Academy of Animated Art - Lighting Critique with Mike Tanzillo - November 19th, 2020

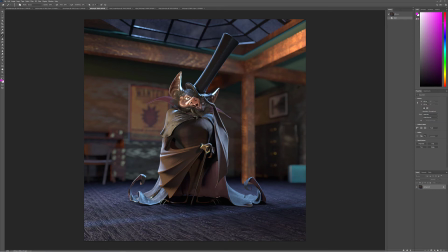The floor looks a little too patterned without, like, I guess it's hardwood, but like some of these patterns look to be repeating themselves pretty quickly. So just watch out for that. Her skin tone is looking good. It's just a little too specky.
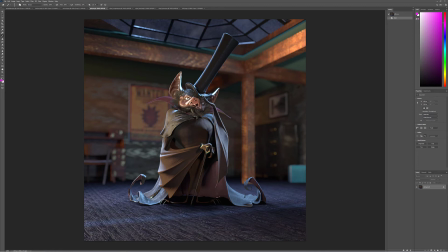The specularity is a little too strong, specifically on his nose and on his ear there. And specularity is a little high here and not quite high enough there. But that's looking really good.
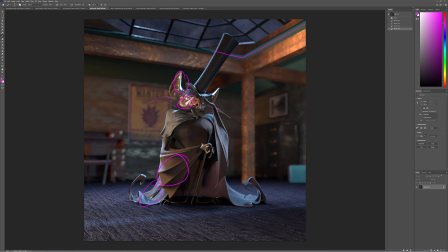This green wall in here, I don't know why that's standing out to me. I guess it'd just be a matter of making it darker. I just want to see it darker. It's like standing out a little bit too much, especially in the shadow regions over here.
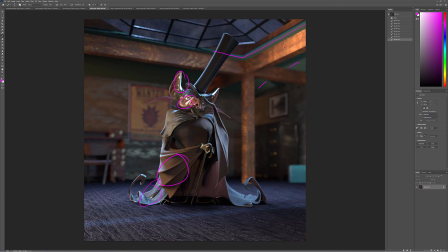But I think those are the biggest ones. If you also, I mean, this would also be an opportunity to add some volumetric light back here from the sky coming down to kind of separate him out.
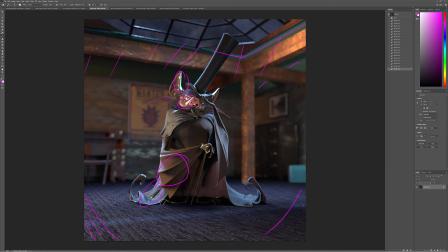I think that would help out a lot. And then you could also I would vignette these corners and probably down here a little bit more because it's a little bit of dead space, and we kind of really want to zero in on the central point there on the character. I like these are like super minor, but those like specular hits on that dresser going off in a blur looks really nice.
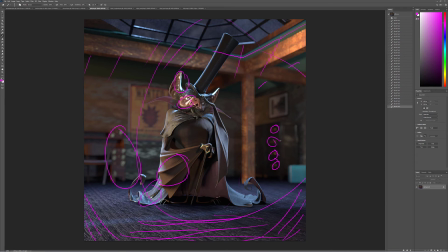These over here look a little bit overly lit, but like what we're seeing back there looks really good. Yeah, making good progress. Like the skylight looks a lot better. I like these little highlights that you're seeing from the moon. I think that's looking really great. So great job there. Nigel, this is your update versus your previous version.
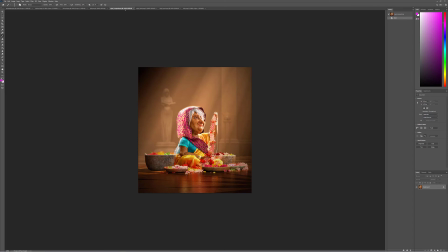And then you also included this other one where you cropped out the statue on the screen right side.
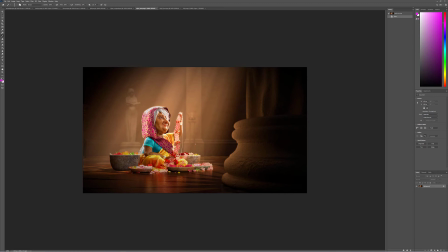To be honest with you, I actually like the sculpture there because it expands the space and kind of helps define the space a little more for me.
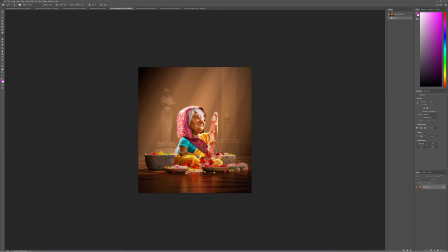Here, it just kind of feels like she's like it's just there's not as much of a story there.
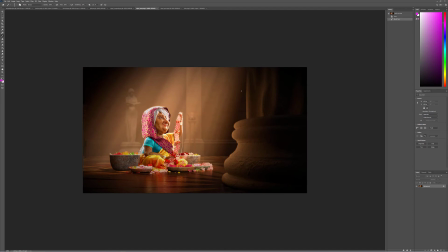I love it when we see just like parts of things that imply a larger world than what we're seeing on camera. So I would keep this in, maybe shift it over to the right just a little bit more. But I like that it's there, and you can even put the letters down here, that because I know you wanted to do the goddess.
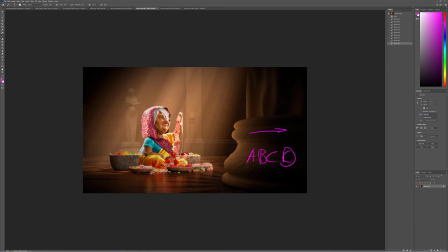I believe it was the goddess of flowers. I would you could still put it down there at the base and like emboss it, or not emboss it, whatever, like carve it into the base, and just keep it like a little more subtle. But I don't think you necessarily need to lose this entirely.
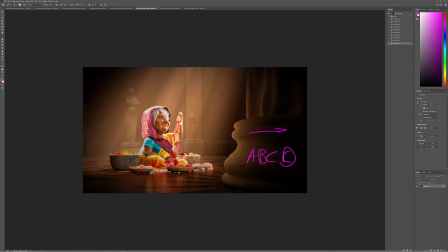So this is looking great. I think that the quality of light that's coming down here would not illuminate her quite this much. It's just because like this light looks a little saturated and a little hazy.
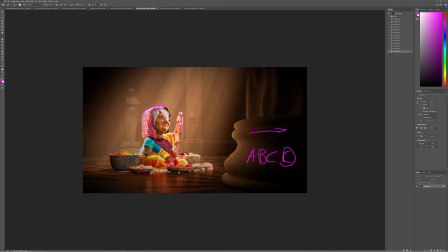And so the quality of that implies that there's more softness there. So I would try softening that just a touch, but the shaping on her face is looking really good. I think you can go a little pop, maybe a little more fill up underneath here, because if you think about,
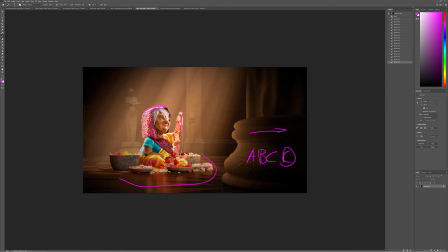like, I know we're going to tone down the brightness on that, but that's still creating quite a bit of light right around here that would fill up into these spaces. And it's just a matter of getting these because it's like really about telling the story of her saturated, very fun garments.
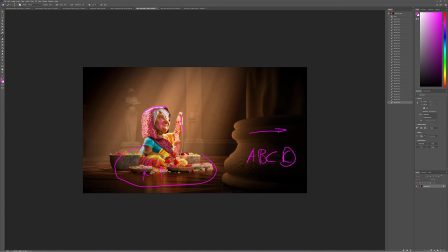So I think you can go with that. Try and keep this into the warm spectrum. Keep her skin, because that's looking a little bit green in there. But yeah, I think that's about it. I think that'll be a good stepping stone to our next iteration.
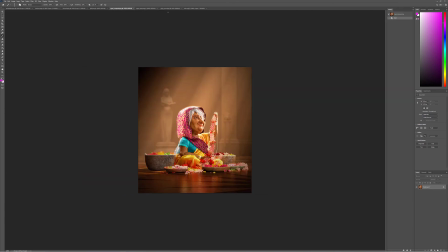But yeah, big step over this one, and just a really great job. Jedi Rick, we got you.
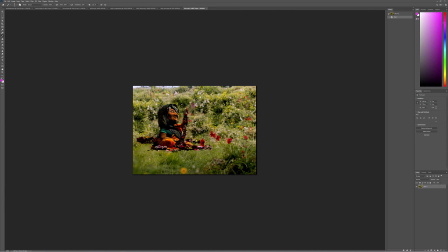I could just go with Rick from now on, but I love that you changed your name to Jedi Rick. That made me laugh. So I think the key light's working really well. You're getting good shaping in there. I think now the biggest thing that you want to put in there is some nice bounce fill light to get in up underneath here. Like I was showing in Kat's video, look at the reference.
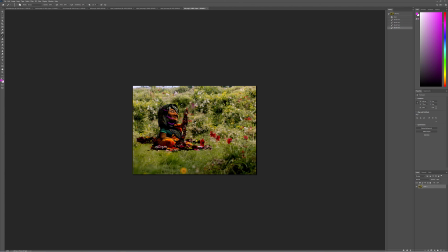And you have painting reference from this. It's just like really bouncing up in there. So I think that key light's working well.